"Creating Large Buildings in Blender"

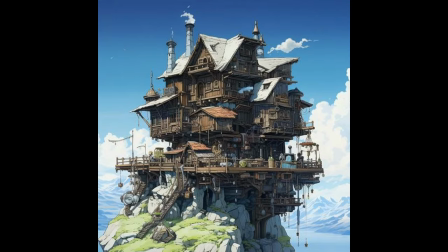For a while now, I've been really liking these artworks with those super large and detailed buildings in them.
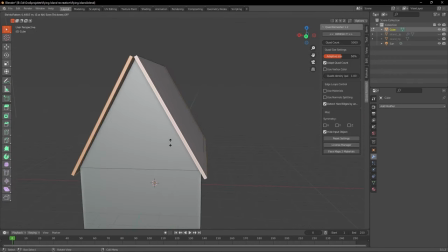And I've always wanted to make one myself, but I was never patient enough to model that long, and I didn't even know where to start when creating them.
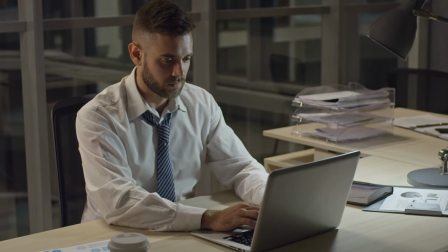But recently, I finally sat down and after doing some research, got to work and came up with this.
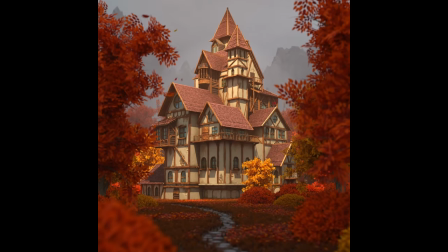And today, I'm going to break down the process of creating this artwork and share some things I learned in the process. So, the first step was as always, gathering a good amount of reference images. And I also tried to get a pretty clear idea of the model I wanted to create in my head.
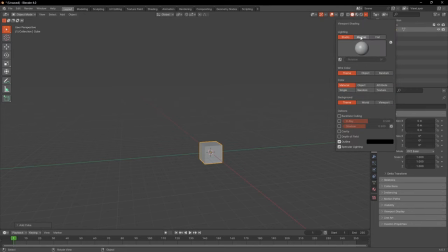So when I had that, I got to modeling. But as I said before, I didn't even really know where to start when creating such big buildings, so what I found worked best for me was starting with one sector of the building, which I pretty much copied from one of my reference images,
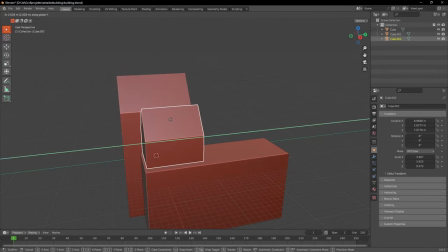and then adding sector after sector until you have a full building.
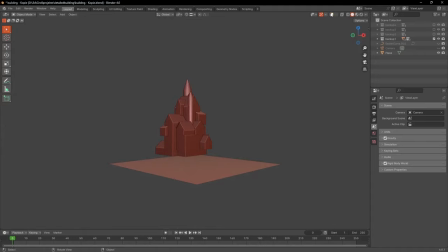And I absolutely didn't care if my building was physically accurate or if it would instantly collapse if it was real, I only cared about how it looks.
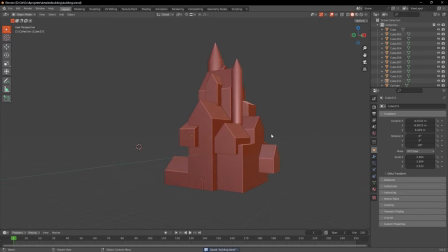As you can see, I only used cubes and other very rough shapes at first, so that I wouldn't limit myself if I wanted to make bigger changes to the structure later on.
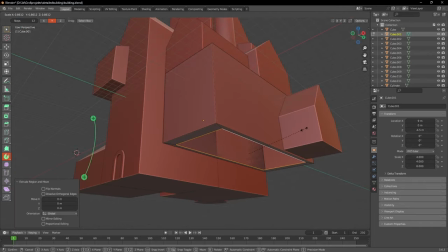I'd recommend you to not rush this part, but really take your time, because changing the base structure becomes exponentially harder the more detail you added.
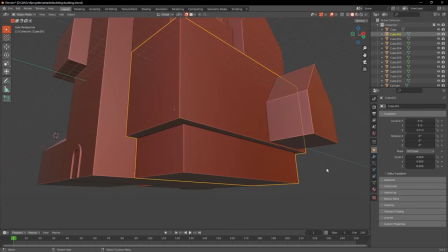So when I was happy with mine, I finally started adding some details.
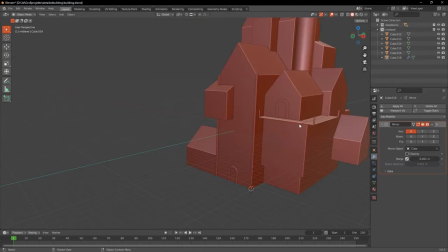I started with adding bars to pretty much all the edges, because I was going for a half-timbered medieval style,
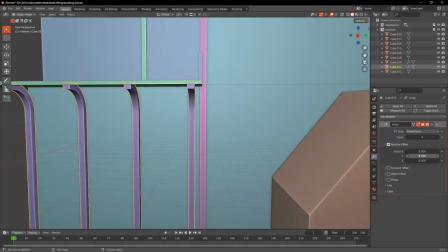but I also worked with a lot of arches and curved bars to give it a bit more of a majestic feeling I guess.
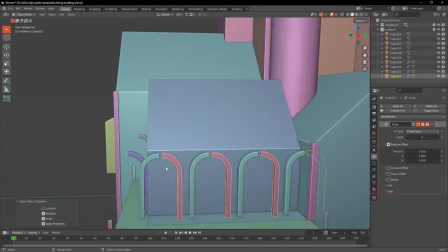At the beginning I used this small sector of the building to try out many different things until I settled on an architectural style for the whole thing.
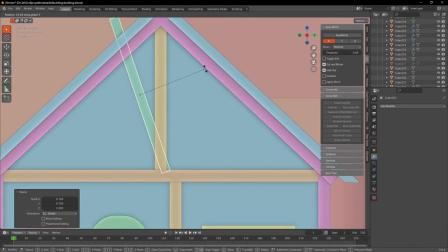When I was happy with this part I moved on to the next one, and that was pretty much my workflow for the modeling, working sector after sector instead of all over the place.
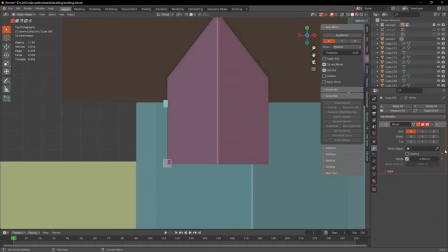I did that to keep the project organized and it also helped me to remember to make a backup after finishing one sector.
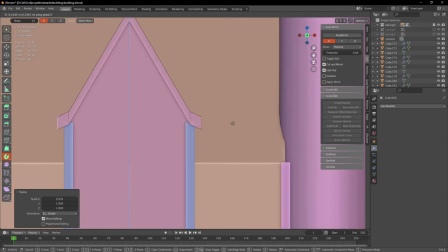Making backups in my opinion is super important, especially when working on bigger projects. That way you can easily go back to an old save if you're unhappy with what you did.
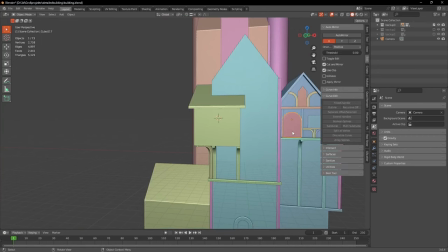At first I did that with collections in my file, but then I realized that this slows the project down a lot, so then I went over to duplicating the whole Blender file.
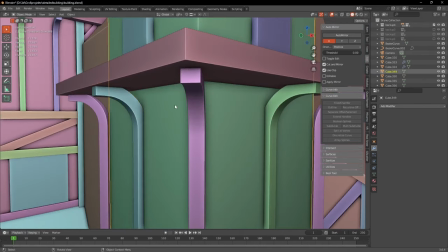So I kept creating sector after sector, but I didn't yet make the windows and doors,
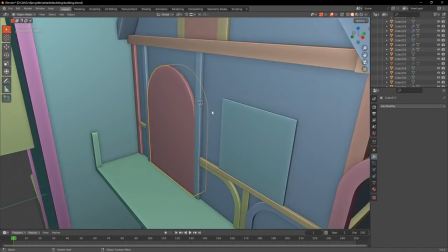but only put cylinders and arches where they would later be supposed to be as placeholders.
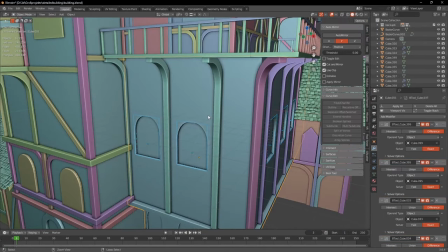I did that because I would later cut them out with a boolean operation,
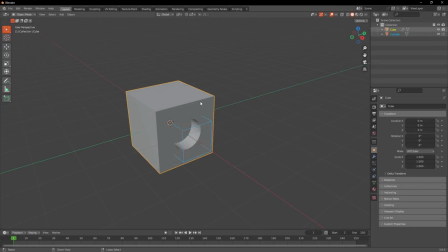but I didn't yet want to deal with the modifiers or if I would have applied them it would have messed up my topology,
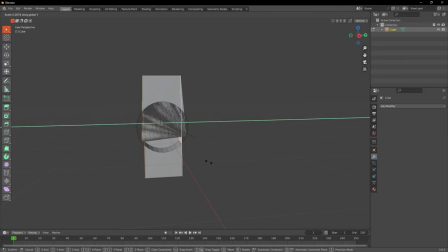which would have made it a lot harder to change the base structure later if I wanted to. So as you can see here, I pretty much stuck with one style,
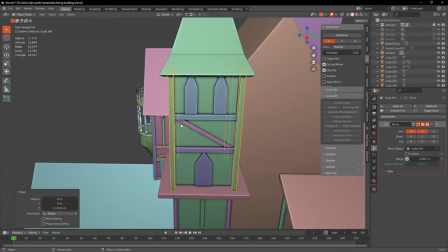but I also made some slight changes for every sector just to add some variation and make the whole thing feel more alive.
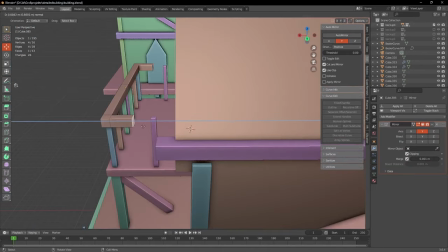I also added four different balconies, all in different styles, some more rugged and cheaper and the other ones more luxurious.
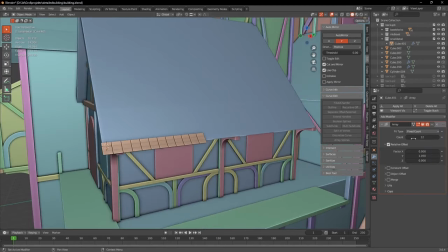For the roof I first created one roof slate and duplicated it with the array modifier to create one row of slates.
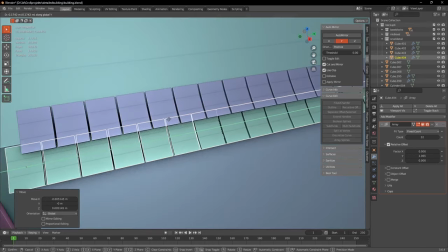Then I duplicated this row and slightly moved it to one side to add some variation.
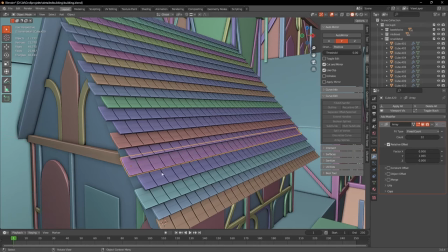And because it would look weird if the rows didn't align at the end, I put wooden bars at all of the ends to cover it up.
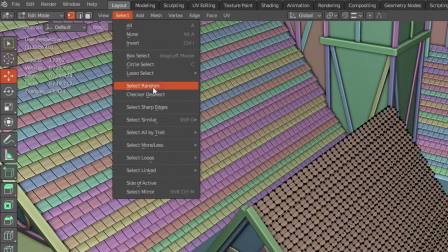After I placed them all I joined them and in the edit mode I selected random vertices and slightly moved them up.
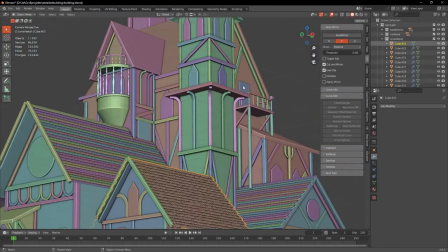This just makes it feel a lot older and more random. For the towers, I didn't know how to place the slates in the most efficient way,
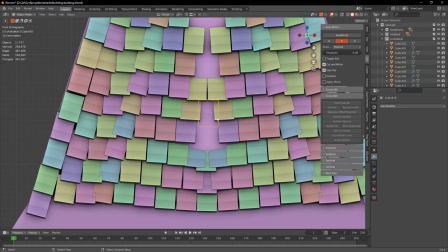so I ended up placing them all by hand, which took a while, but I made heavy use of the mirror modifier for that, but not just for the roof, but also for all the bars of the building, of course.
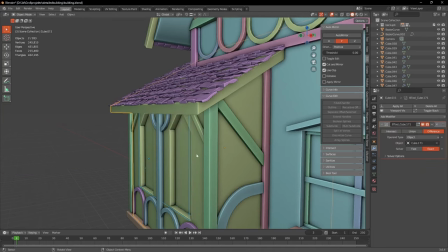When this was finally done, I moved on to the windows and doors, cutting them out with the boot tool add-on, and then adding different wood frames or doors to all of them.
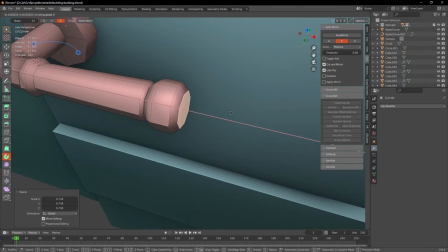After that, the modeling was almost done, so I went over the whole model one last time,
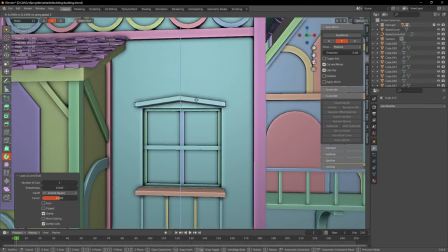adding details like window stills or little roofs above the windows, and then went over to unwrapping.
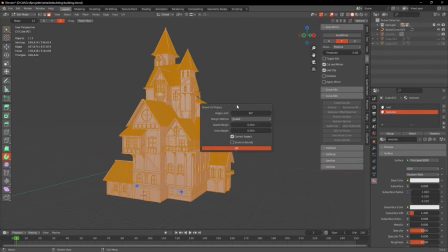I first tried unwrapping the whole model with the smart UV project,
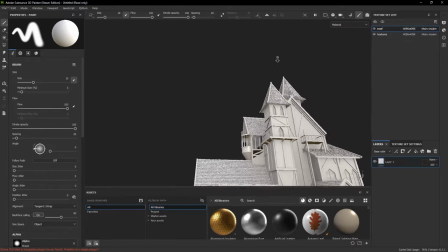but with more complex models I rarely get results that I'm completely happy with, so I didn't do that, but instead marked seams on all the sharp edges,
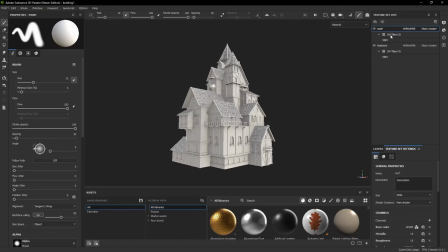and then unwrap it normally, which gave me a way cleaner result actually, but I still had to do some cleaning up.